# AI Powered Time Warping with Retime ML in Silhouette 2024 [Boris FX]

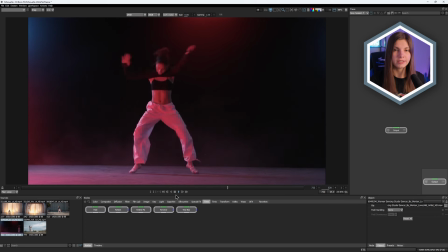245s
That can be useful when you want to do a precise time remapping or use a particular section of the clip to fit the desired composition length.
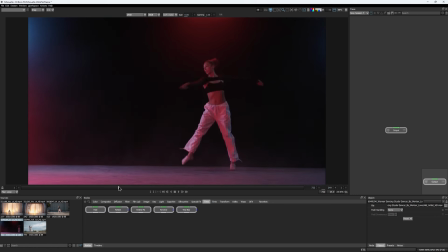254s
I have a clip of a dancer that is quite long, and say I need to use only this portion with the jump and to fit it into 150 frames long composition. For now, that is a bit shorter than that. I drag it into the session that is already set to the desired duration, add a RetimeML,
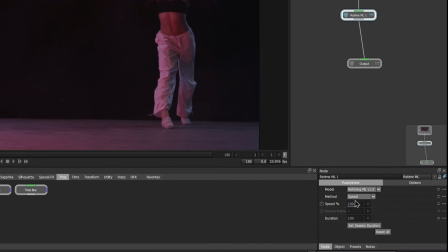273s
but now change the method to the set frame. Now with this parameter, I can choose the exact frames I want to use in my composition at a particular moment in time.
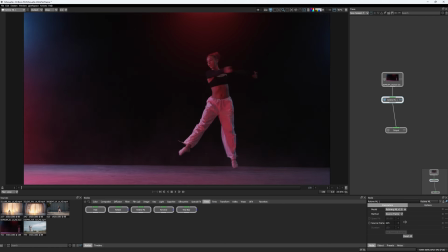284s
So while my playhead is in the beginning of the timeline, I adjust the source frame until I find the moment right before the jump starts, and set a keyframe. But now if I scroll forward, you can see that my clip is frozen, And that's because we did not set up the second keyframe yet.
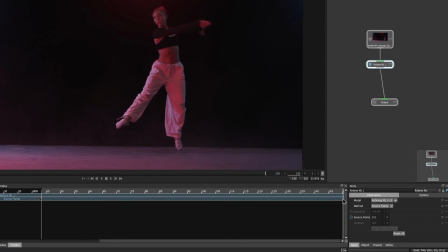301s
Now at the very end of the timeline, I can add a second key and set it off frame where she lands.
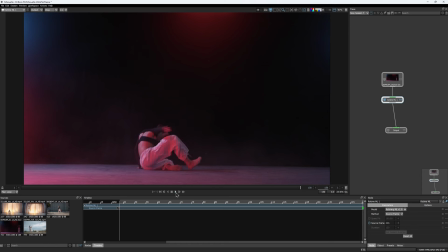310s
RetimeML will figure out the needed speed on its own to make the jump last the exact duration that I needed.
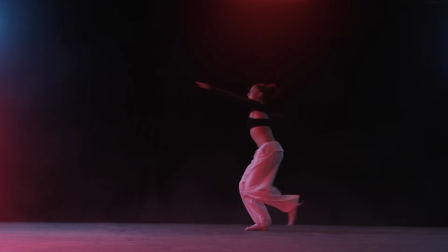319s
And here we have a clean and smooth result. Now, you might be wondering why you would want to do a retime in a compositing software like Silhouette in the first place. Well, the most common use case would be when you need to comp various elements that were shot at different frame rates. If the speed don't match, it just won't look natural. Here I have a clip with some fire show tricks.
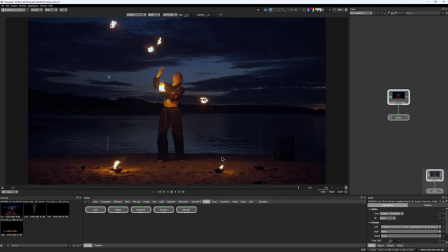347s
But I don't really like these flaming cups in the front. They're just too small and don't look epic. So I wanted to add some bigger fire elements from both sides of the clip. Here's what my process looked like.
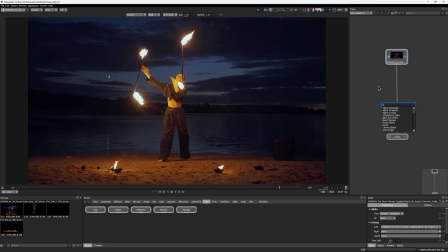359s
First I found the frame where the ground was at its brightest point, frame hold it, and painted the cups out with the clone brush.
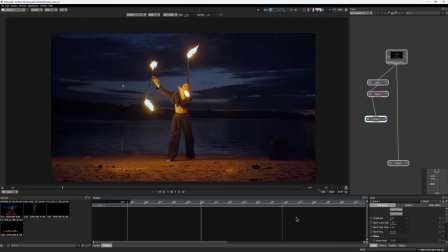368s
Then I added the Sapphire flicker effect to emulate the light flickering from the larger fire elements and comped the ground back over the original plate. So it looked something like this.
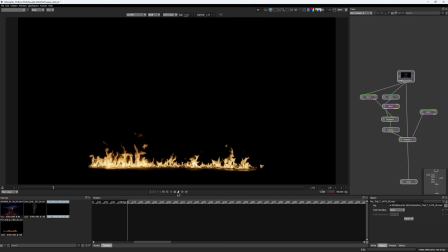382s
As for the fire itself, I found some great footage from Action VFX and another good clip with the smoke element.
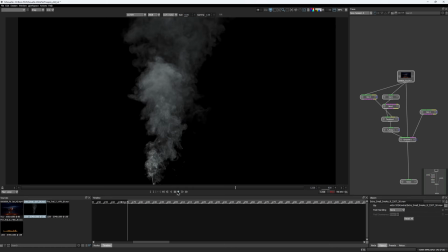389s
However, they seems to be shot in a real time and not like our main plate that is in slow motion.
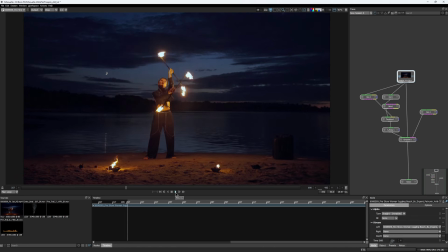395s
If I would just slap it on top, it won't look great. But not a big deal, since now we have the RetimeML.
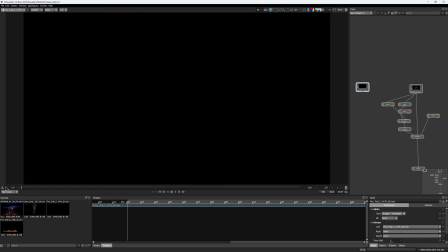402s
So I bring the footage into my session, roughly place where I want them to be,
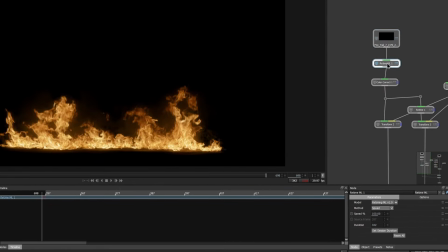407s
and play with the speed with the retime node until it looked right for my eye. 45% seemed to be a good value for me.
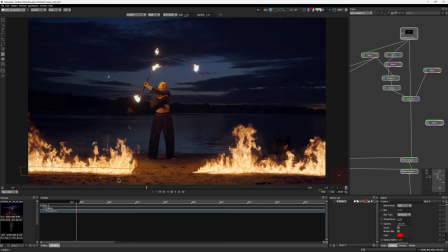417s
I also made two smaller shapes on the ground, right under the fire,
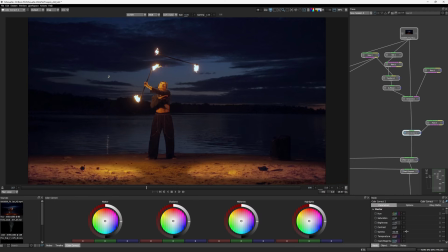420s
and used the color correction node to bring up the gamma in those areas to emulate even more light emission from it.
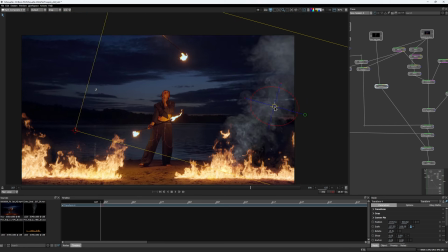429s
Then the same transformation and retiming steps were applied to the smoke element.
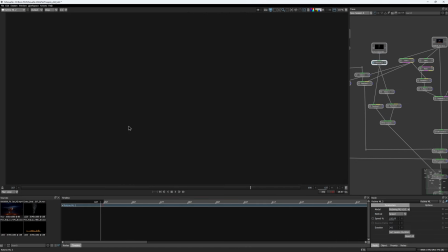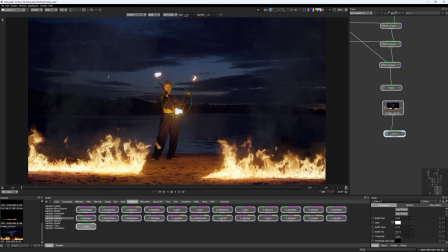440s
As a very last step, some Sapphire stylizing effect could be thrown on the top of the comp.
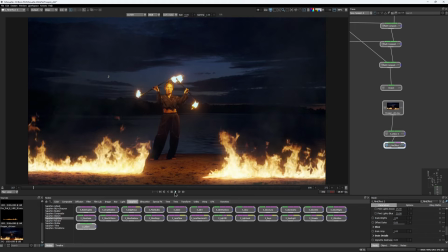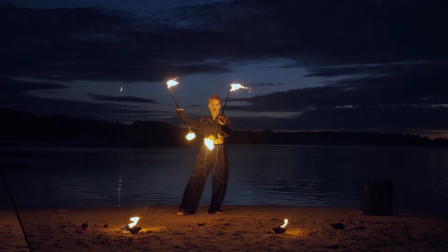451s
And here's how the shot assembles step by step.
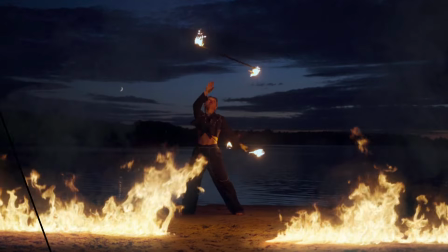And now it's time for the dessert. Let's compare how RetimeML competes with other retiming methods such as frame duplication, frame blending, and optical flow.
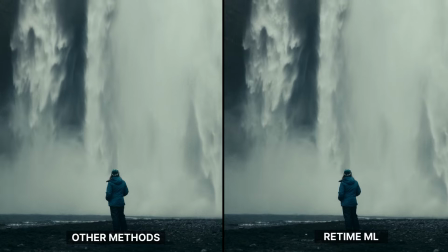475s
Other methods can either produce choppy results,
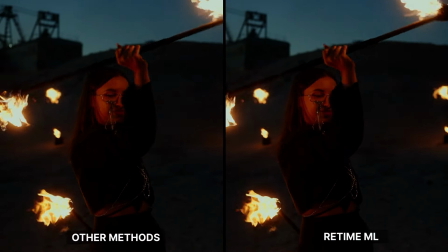483s
create too much of a distortion if the objects occlude each other, like here with the face,
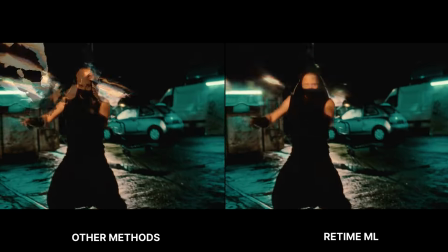491s
or produce quite a lot of artifacts around the fast-moving objects.